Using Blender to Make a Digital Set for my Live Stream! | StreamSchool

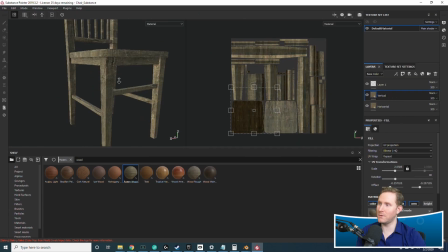Unwrap that, take it into Substance, and we texture this with 2 wood textures, one rotting underlying wood texture,
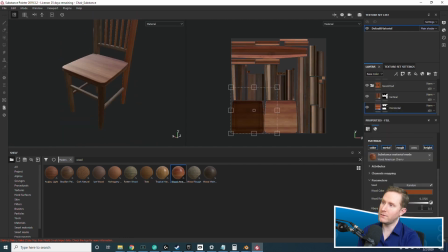and then one like harder, smoother wood texture, and then we blend the 2 using Smart Mask to make it look like it's worn on the edges.
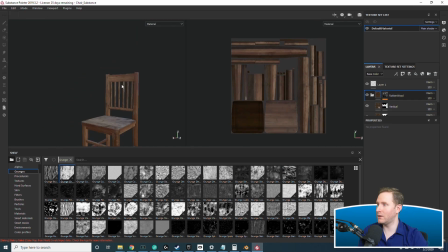And then add another Smart Mask with another material to sort of just dirty it up even further,
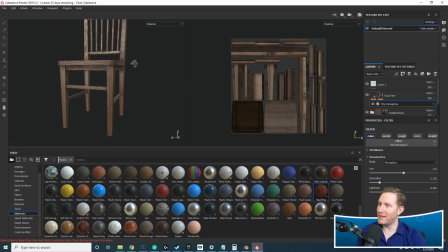make it look kind of like a worn down chair, but it's not completely rotten and falling apart.
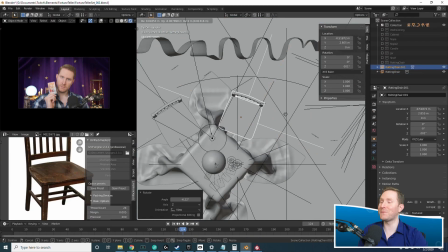Take that, throw a few duplicates of that into the scene, just add some additional detail.
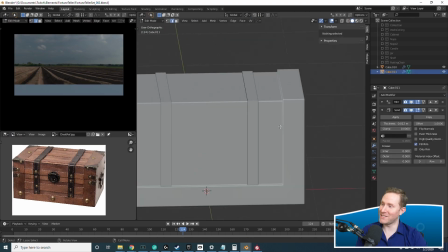Then I figured a traveling fortune teller would also have some chests to carry their luggage with them.
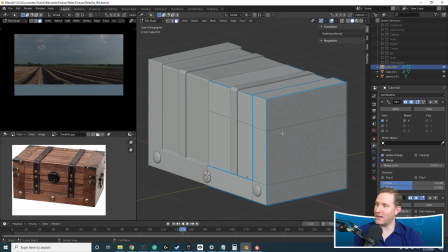So I found a cool wooden chest on Google Images and decided to use that as a general reference.
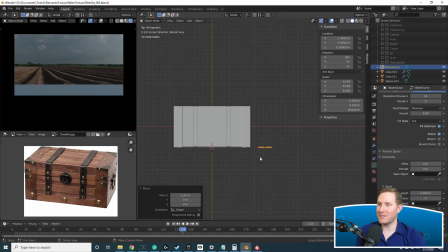Again, references aren't supposed to match 100%. I just want to get a general gist of what to do here.
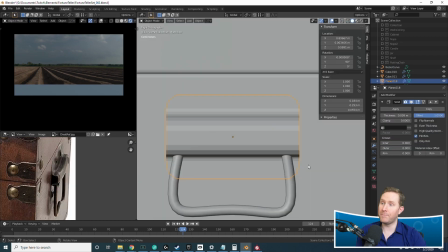And I modeled that.
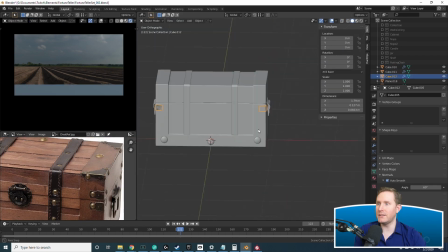When I'm modeling these things, I model them at full detail, and I don't retopologize to a lower detail one for these small scenes.
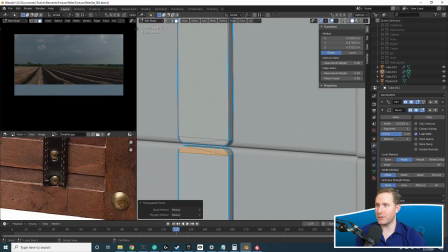If I was doing a game asset or something, I would bake all of this high resolution detail down to a lower resolution model, potentially.
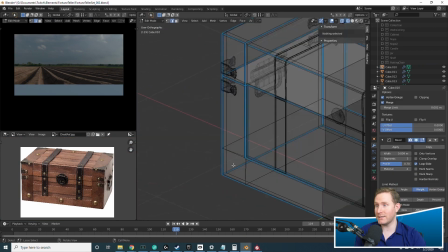But since this is a scene and it's a quick scene and it's super fast turnaround, I just model it all out,
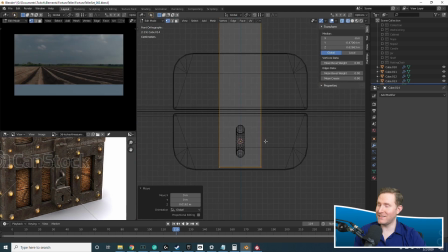unwrap all of it, and shove it into Substance, and it makes it so easy to select individual pieces to apply materials to.
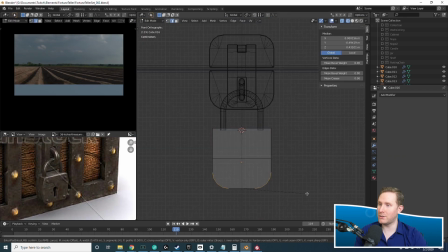And here you'll notice I used a second reference image for the lock, which when you're using references, it's okay to use multiple references for different parts of the thing.
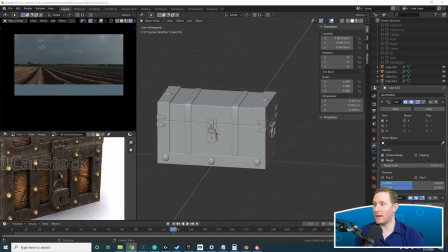Like I wanted the general shape from the first reference, then I wanted to match the locking mechanism of the second reference.
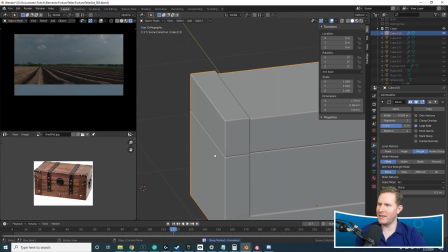Just add more detail, unwrap the whole thing.
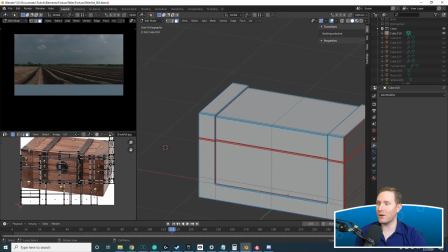You'll notice that I put the unwrapped bits in a separate hidden collection, so that when they're unwrapped, I know that they're unwrapped.
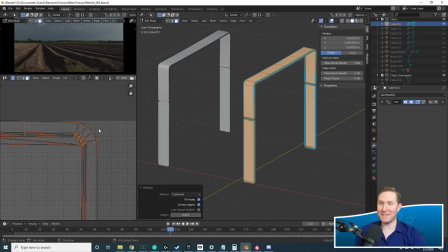I know what's unwrapped and what isn't. And once all of it is unwrapped and in the unwrapped collection, take all of those, merge them together, do one final unwrap,
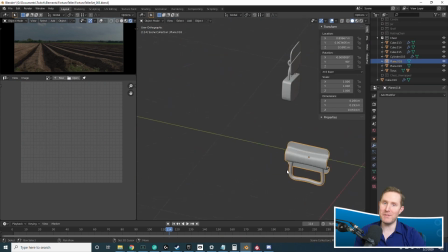and then use UV Pack Master,
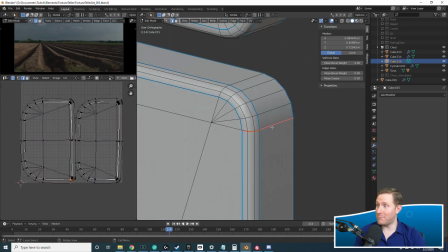which is a fantastic Blender plugin that packs all of your islands as densely as they can possibly go,
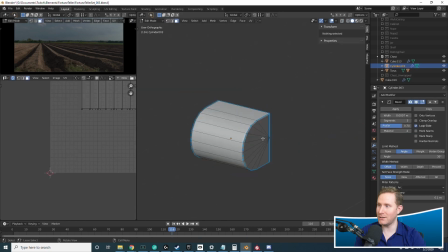just like that. Which you want your islands to be well packed so you get as much texture detail per each piece of the model as you possibly can in Substance.
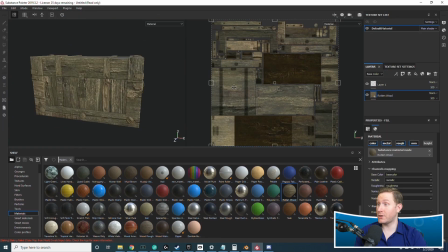So we take this into Substance and we make sure that all of the wood grain is facing the correct direction.
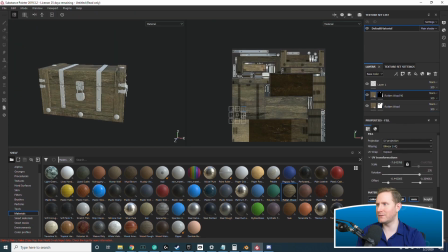You really only need, since the islands are rotated in 90-degree increments, you really only need 2 wood textures,
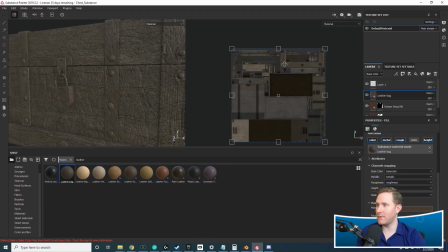one rotated 90 degrees, just so we can make the wood grain face the correct direction on everything.
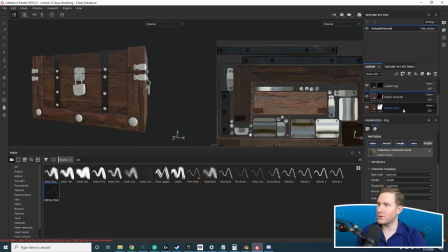Then add some nice leather textures to these straps and paint in some stitches, super easy.
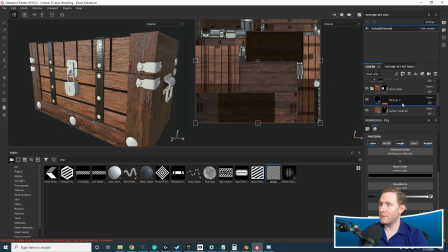Some color variation for the outside and inside of the chest,
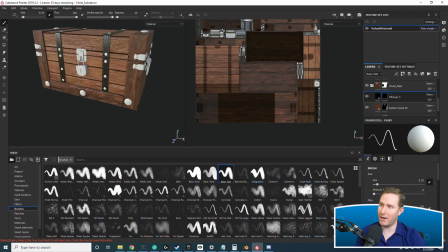and then add some planks using the basic Substance Painter stripes procedural texture.
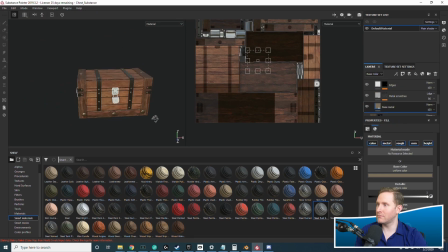Just do some more texture painting, add some more metal.
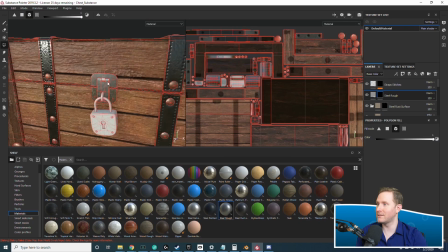Notice again, since we didn't retopologize this and it's all a bunch of separate smaller objects,
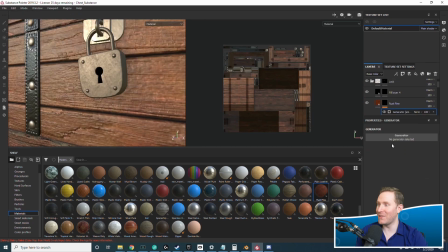it is super easy to select each individual part to apply those materials to. Game Engine would hate me.
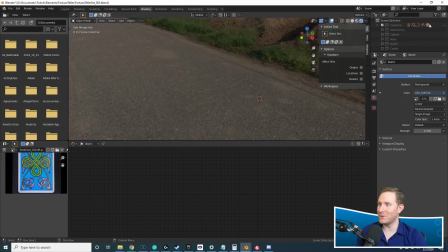Also add some dirt here. I add some dirt on almost everything I do that's not brand new, just because it ties all of the textures together.
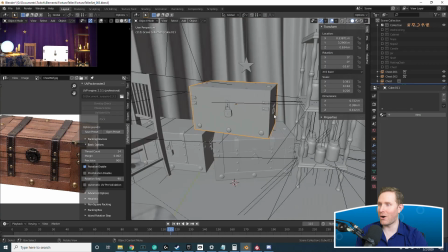Throw those into the scene, do some set dressing. They're all rotated differently, so nobody will know the difference.
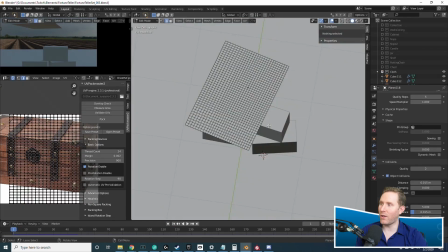Then I wanted to add some cloth draping over these,
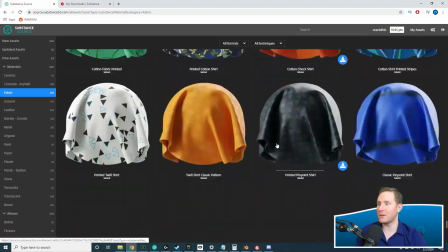which I added some lower resolution collision boxes or hit boxes to make the simulation go faster.
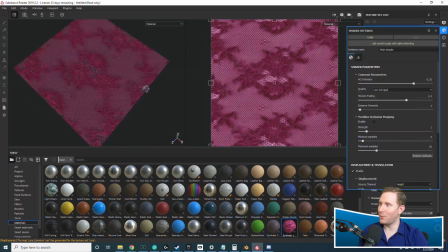Then I wanted this to be like a cool floral lace design,
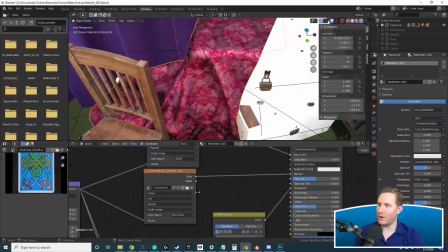but I took a while trying to figure out how to get the opacity exported from Substance Painter, only to realize that it was part of the base color.
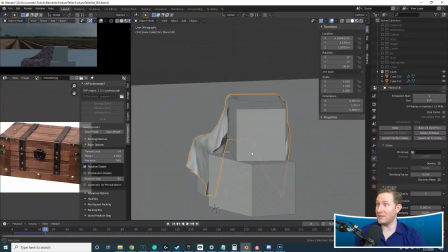And then that just didn't look good at all.
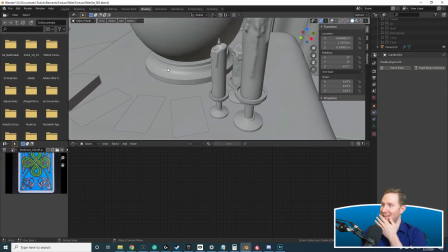So I kind of gave up on that for a bit and moved along to mess with some other parts of the scene.
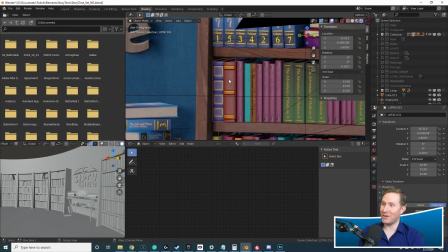And right here, I went into a separate scene and grabbed some books to throw around that I already had modeled.
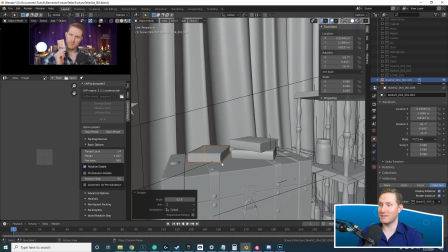There is no reason to reinvent the wheel here since these sort of fit the aesthetic anyway.